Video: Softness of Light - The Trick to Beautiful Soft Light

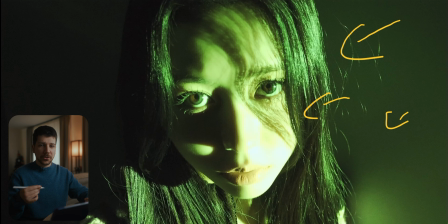Because, now I away from this beauty-ish fantasy feeling, this is some serious situation, the character feels more broken with this hard lights and the extreme bright light that's really burning into his skin.
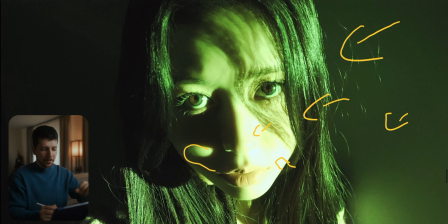As you can see here, it's really clipping. So try to make a nice combination out of, okay, we have beauty moments, but also moments that embrace the story.
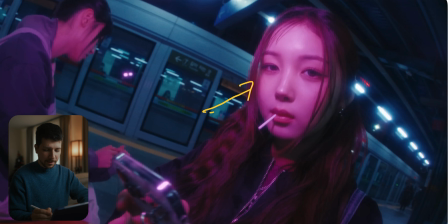Here's the medium version from it, where you have this nice pinkish light and very cool urban scenery. That's a color combo that's really often in modern music videos with a lot of lifestyle scenery. This pinkish light really gives this feeling of, okay, young, fashion,
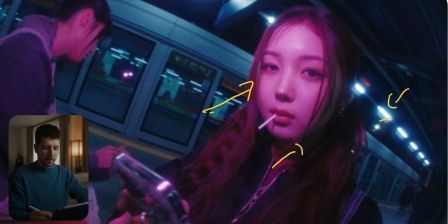explosive, and they make the background cooler just to make that more complementary. But also here we have a very soft light, not much no shadows, but it still feels like a darker,
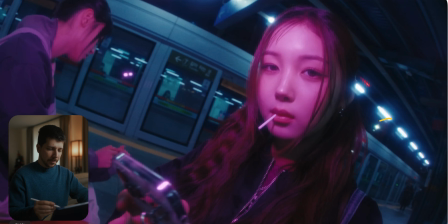more serious scenery. And my soft light to go, I mean, you can see it in the background.
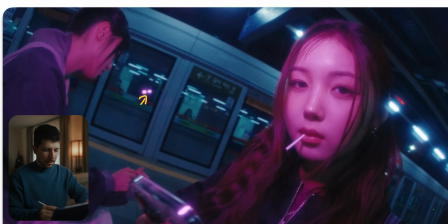They have here two light sources that are probably F22s or something like that.
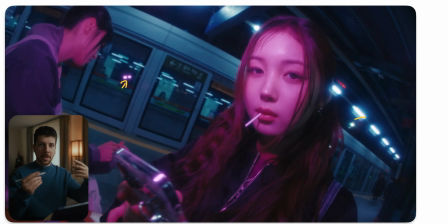But my light source to go is always something with a lantern on it. Aperture 300D with a lantern, you can really put fast and creamy soft light around the face at a really nice roll off.
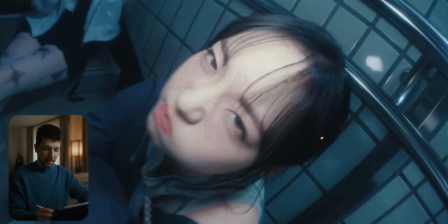Here in this animation you can also see the beauty light with hard light,
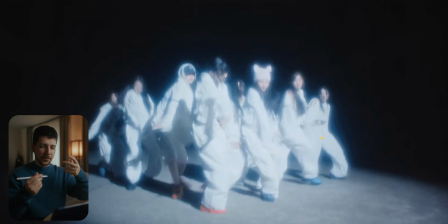because it's really still frontal, it's really bright light really smoothens the skin,
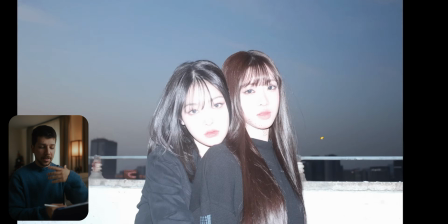and because of the positioning, the look, the makeup, it still feels like beauty, even though the light isn't beauty at all.
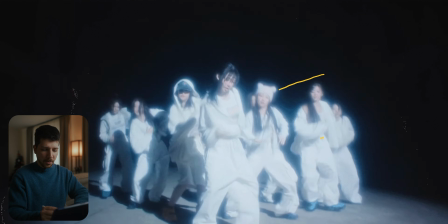And also a nice touch, I think, is always try to overexpose things. Not only think about, okay, your skin tones have to be on this level, and the whites should be white, blacks should be black. No, experience, go here for this hard contrast look.
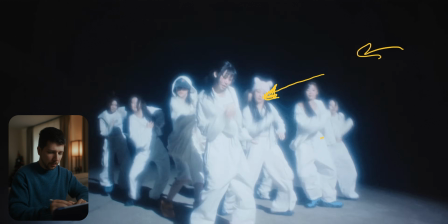No background at all. We just want to see the dancer.
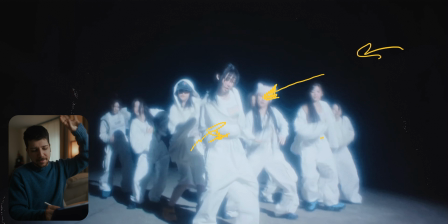Everyone would wear white, and then we'd blast a big light source on them with hard lights, long shadows, and put a 1.5 Pro Mist filter in there.
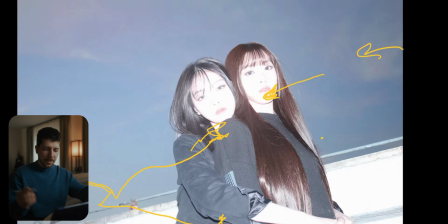On paper, that doesn't sound right, but on practice, you have really cool look. So if you enjoyed the video, I really would appreciate a subscription from you. My name is Mark Bagnoli, and we'll see you next time.